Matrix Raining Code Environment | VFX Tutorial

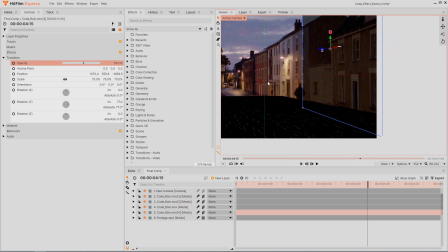247s
I won't adjust the scale so the size of the numbers will be consistent. You can hide the floor layers for now if they're in the way.
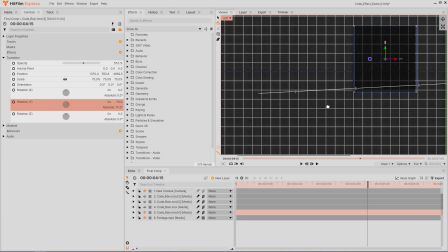254s
You can also go into other 3D views like top view to make sure the walls are lined up with the floor.
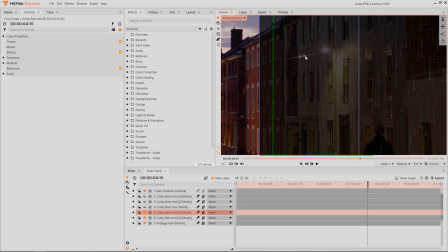260s
Repeat the process of duplicating and adjusting to cover the walls.
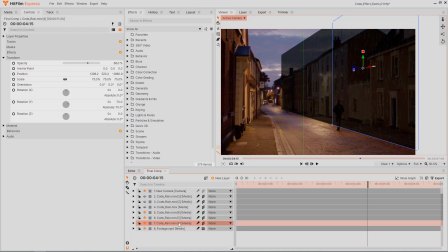264s
We don't really need the feathered mask for the walls since the edges are vertical and any cutting off of the graphic won't be noticeable.
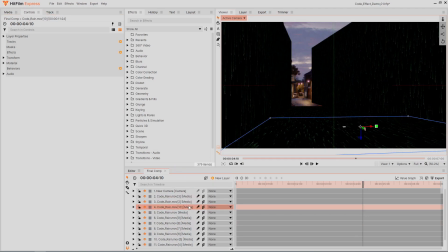274s
I'll place one final duplicate to cover the sky and distant background. Make the layer 2D and place it below the other layers.
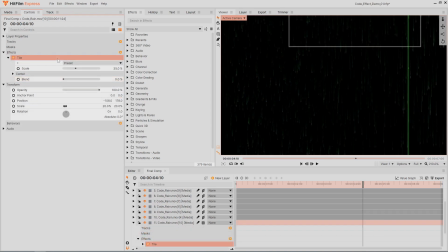282s
Scale it to cover the remaining areas, then use a tile effect to repeat the pattern and make the numbers the right size.
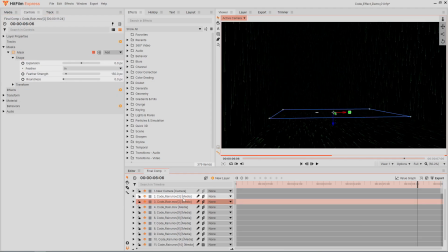290s
Shift each code layer on the timeline by a different amount so they aren't all the exact same pattern at the same time.
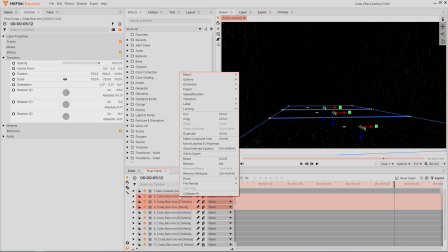297s
Select all of the floor layers and make them into their own comp.
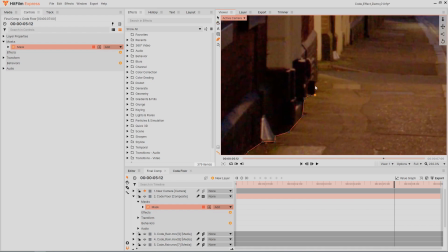302s
Now we can use the freehand mask tool to draw a shape on the entire floor, so it only appears where the floor appears in our video.
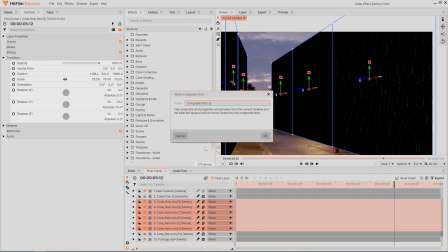313s
Also make the walls into their own comp and mask it so the walls don't cover the sky.
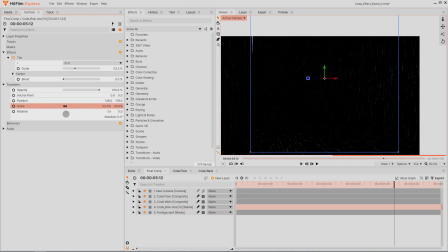322s
If you see any gaps after masking, you can adjust the placement. Make all of these code layers into one more composite shot.
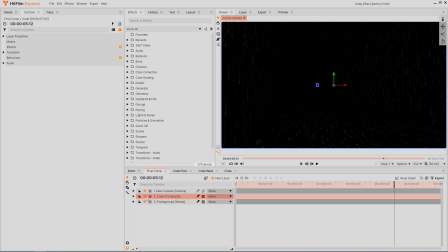331s
This leaves us with one layer in the main comp that contains all the code graphics, making it much easier to apply effects to the entire animation.
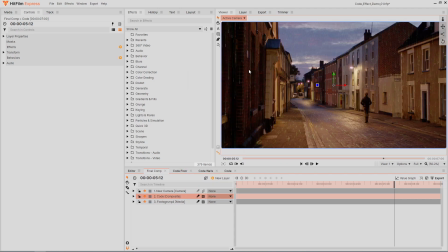339s
I'll set the layer's blend mode to add, then I'll apply some glow effects to boost its brightness.
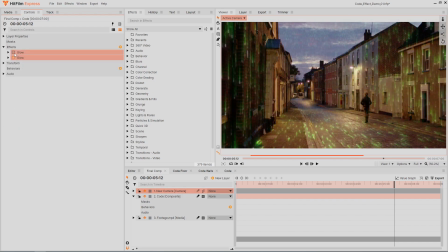With our code effect created, we can now add some final details to finish off the shot.
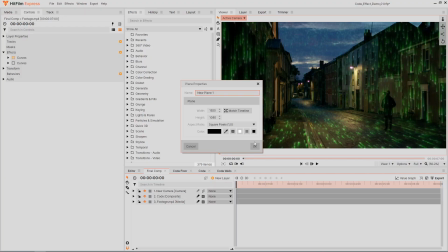357s
Add a new black plane layer, placing it above the video footage but below the code comp.
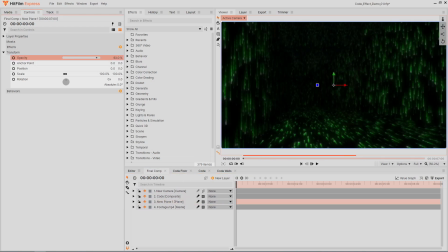362s
Reduce its opacity by 5 or 10% so you can barely see through it. In the Matrix trailer, this darkening effect has a rectangular section cut out of the middle.
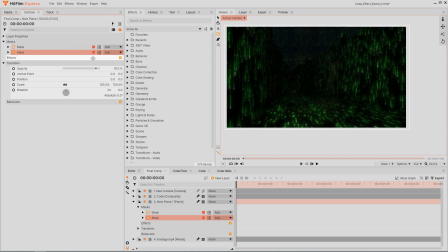372s
Draw a rectangle mask that covers the entire plane. Duplicate the mask, set it to subtract, and scale it down.
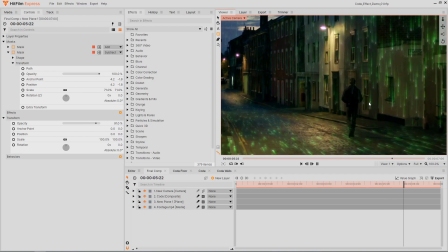381s
The code effect is currently going over top of the person walking. This means we will have to rotoscope the person to cut them out and place them back over top.
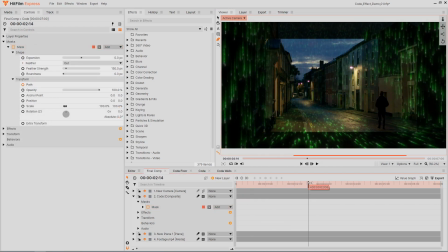389s
You can create a rough mask and feather it out to save time, but the result will look better with more accurate masking.
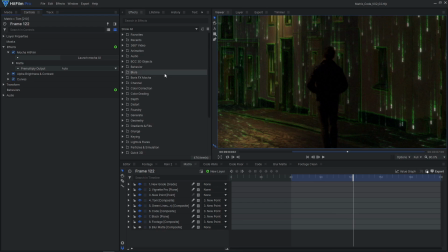395s
For my final shot, I used Mocha HitFilm to greatly speed up the masking process,
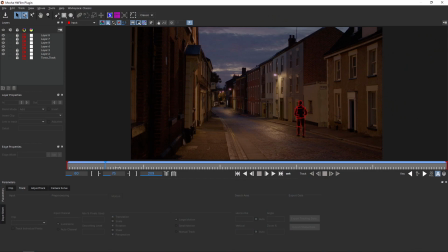400s
so be sure to check out the tutorial linked in the card on screen to learn more about rotoscoping with Mocha.
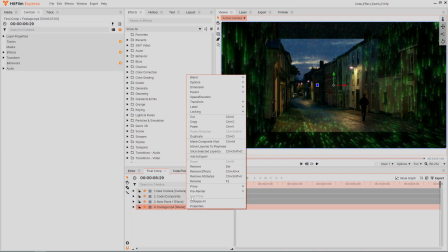405s
Let's create a green outline effect on our video footage. Duplicate the footage layer and apply a find edges effect.
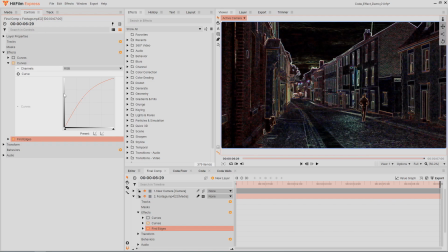412s
You can fine-tune the results by adding additional effects before the find edges, such as a curves effect to adjust the brightness and a blur effect to smooth it out a little.
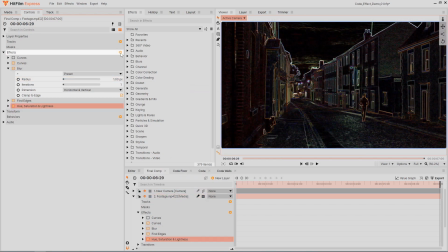422s
Make the image black and white by applying a hue saturation effect and reducing the saturation.
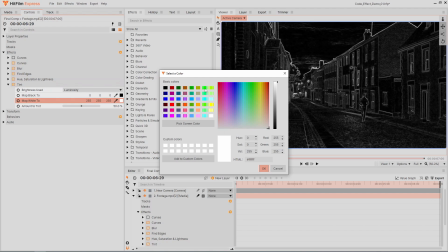427s
Then make it green using a tint effect. Change the white color to be green and increase the amount.
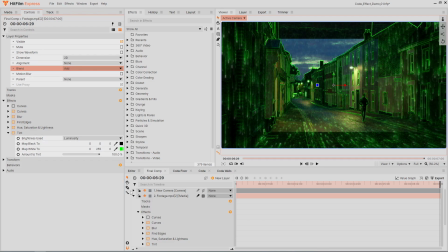433s
Set this layer's blend mode to add. I don't want an outline around the person walking in the shot, so I'll add a feathered mask around that area.
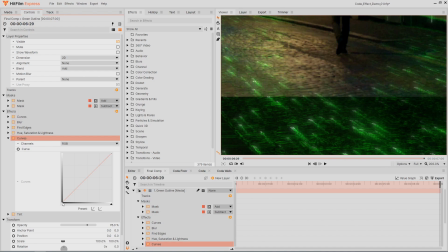443s
I'll also add a curves effect before the tint to enhance the line some more.
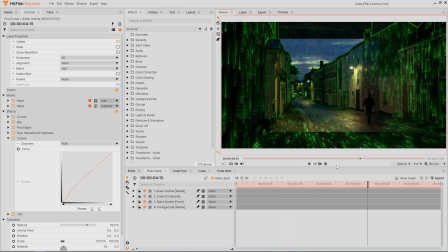449s
At the moment, this shot is quite static, so let's add some subtle camera movement. Add a new point layer and parents all the other layers to it.
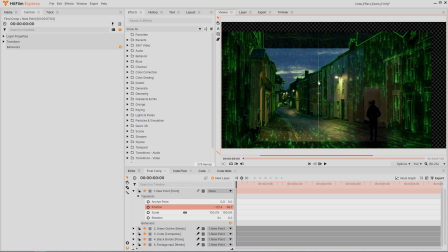459s
Our image doesn't cover the whole frame anymore, so increase the scale on the point. Now we can animate the point's position to create the camera movement.
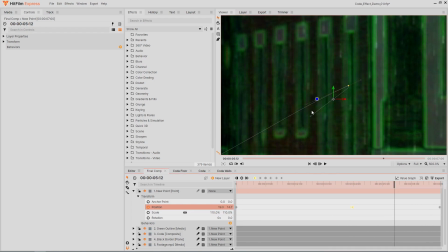472s
I'll adjust the middle keyframe's control handles to create a smoother movement.
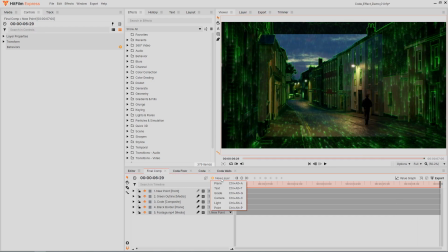479s
The animation is a little too perfect, effect, so let's add a new gradler and apply a shake effect.
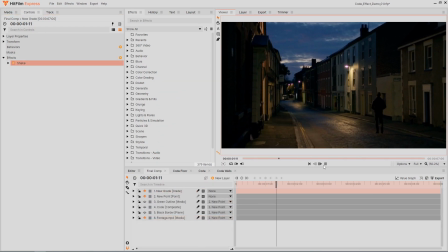485s
The default settings are way too much, so let's reduce the settings to make the movement more natural.